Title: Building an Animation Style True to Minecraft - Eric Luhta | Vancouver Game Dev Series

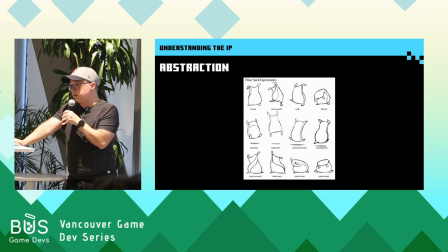1230s
If you're an animator, you might remind you of the flower sack exercises where if this very simple flower sack and you try to create emotionally specific poses with them. But here I'm also talking about abstracting the timing and the feel. Just using cubes to get that right.
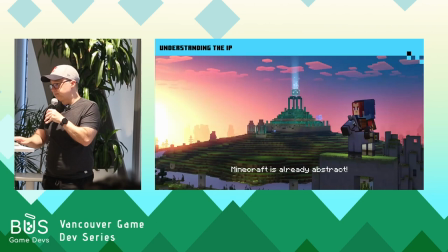1248s
Because without the appendages, without faces, you really got to hone in on the essence of how something moves. But as a twist, I'm going to illustrate my point with a different game. game,
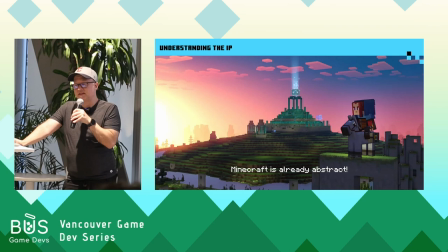1261s
because the unique circumstance of Minecraft being the IP is already abstract. You don't get much more abstract than cube characters already, so it kind of came in the box. So I didn't really need to do this sort of thing with these characters, just because they're basically blocks already.
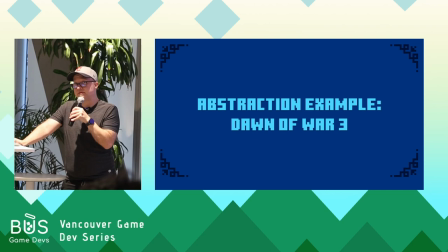1279s
So I'm going to go to another project that I worked on, Dawn of War 3, which is a RTS game, if you're not familiar with it,
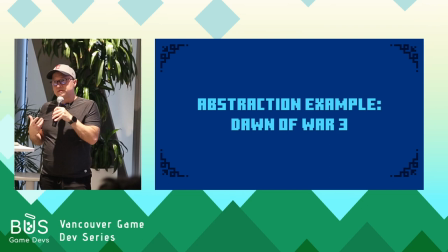1288s
and anyone who knows RTS, there can be dozens maybe even hundreds of units on the screen at a time so it's very important that the player is
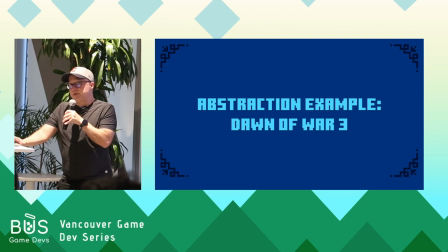1296s
able to clearly discern units from each other and giving each faction its own unique movement style so things are easier to separate when you're playing the game so basically I used only cubes and distilled each faction down to one axis of rotation that they were going to emphasize,
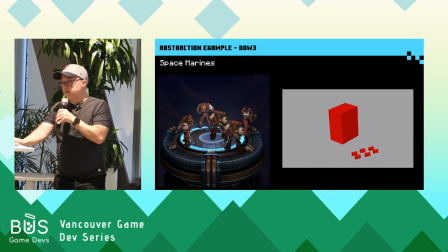1316s
so X, Y, or Z, and also the style of the up-and-down movement when they're running. So if you look at the Space Marines, you think of these guys they're these big super soldiers, they have this very heavy massive armor, these huge shoulders, that felt like the right thing to emphasize.
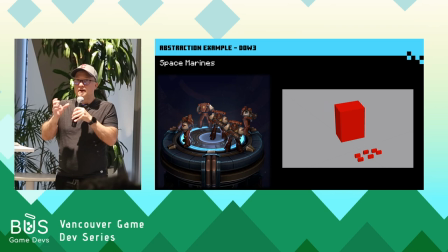1336s
So when they're running you really want to feel that Y axis, that's the twist in the body, that was the most important thing. And then giving their up-and-down a very chunky, where it spends most of the time on the ground rather than up in the air, that makes them feel heavy.
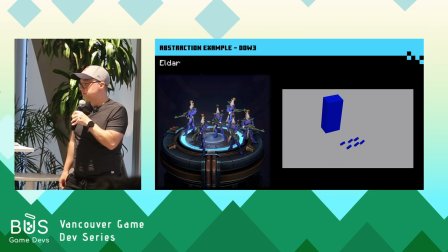1353s
You contrast that with the Eldar, they're very graceful. They want it to be like these elegant, almost ninja-like characters,
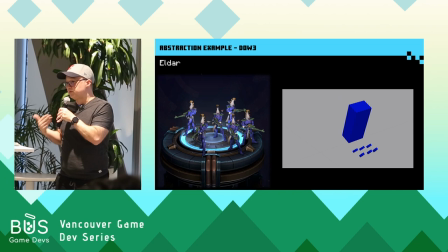1361s
so they have minimal up and down because they want them to feel very light, a slight lean forward, and it makes them feel more like they're kind of skating or gliding around the battlefield.
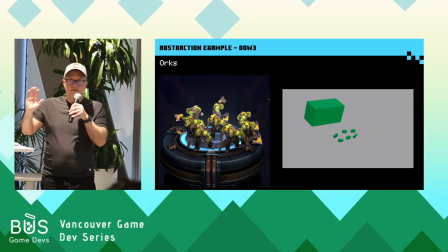1374s
And then finally, the orcs, you know, they're this chaotic horde. They're just always keen to charge into battle. So emphasizing the Z rotation, which you could think of as waddle this way, it gives them a slight edge of humor there as well as also
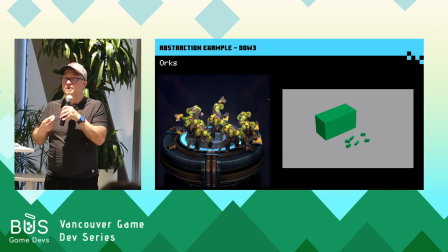1390s
just making them feel really enthusiastic and also making their up and down much more bouncy.
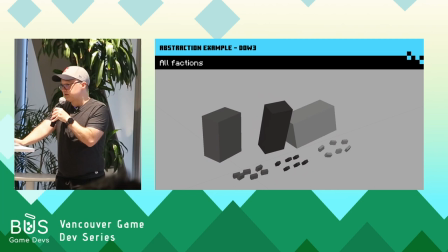1396s
So when I take the colors away, hopefully it's clear that there's some very distinct differences in the core movement of these these three factions and
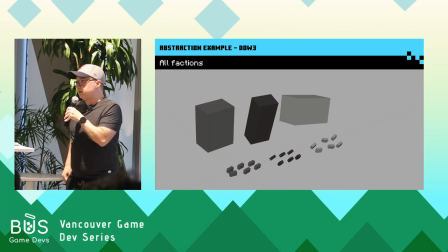1407s
so while this example is specific to animation again you can use abstraction with anything
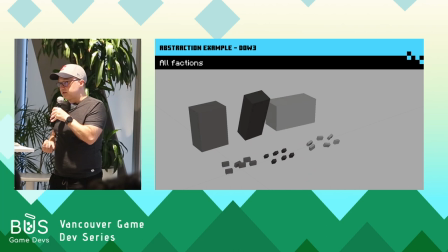1413s
so game mechanics level design control feel just strip it down to its basic
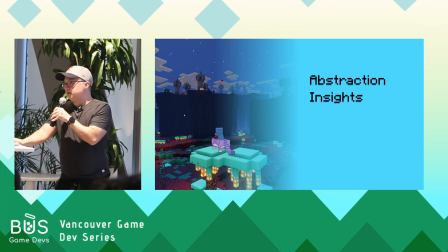1418s
form and find what's most essential so the insights you should gain from an abstraction is making sure your core foundation works and
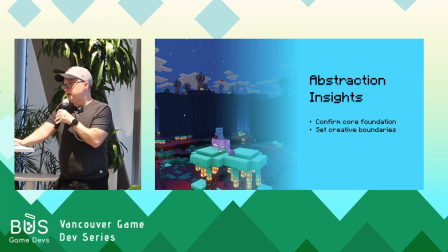1433s
it'll set some creative boundaries for you that will help when you get into the weeds later for more specific and detailed decisions,
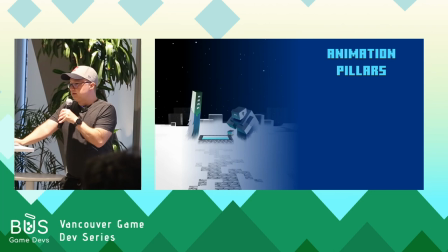1441s
and it just helps you determine what's critical. So through all this stuff, we basically zoned in on our animation pillars. Blocks don't visibly bend, emphasize the single plane movement whenever possible, and clear iconic style posing.
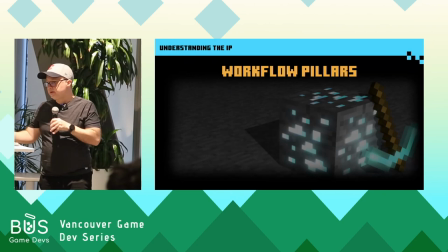1460s
So now that we had our animation pillars, we needed some logic to help us deal with with the exceptions you're going to run into.
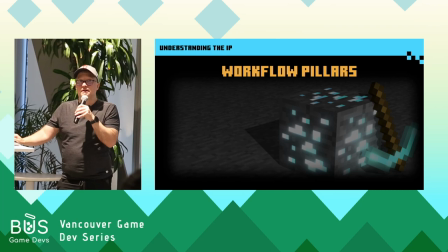1468s
So I like to call these workflow pillars.
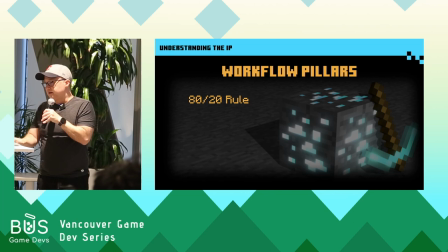1471s
So it's important to note that uncompromising adherence to your IP pillars is not really necessary.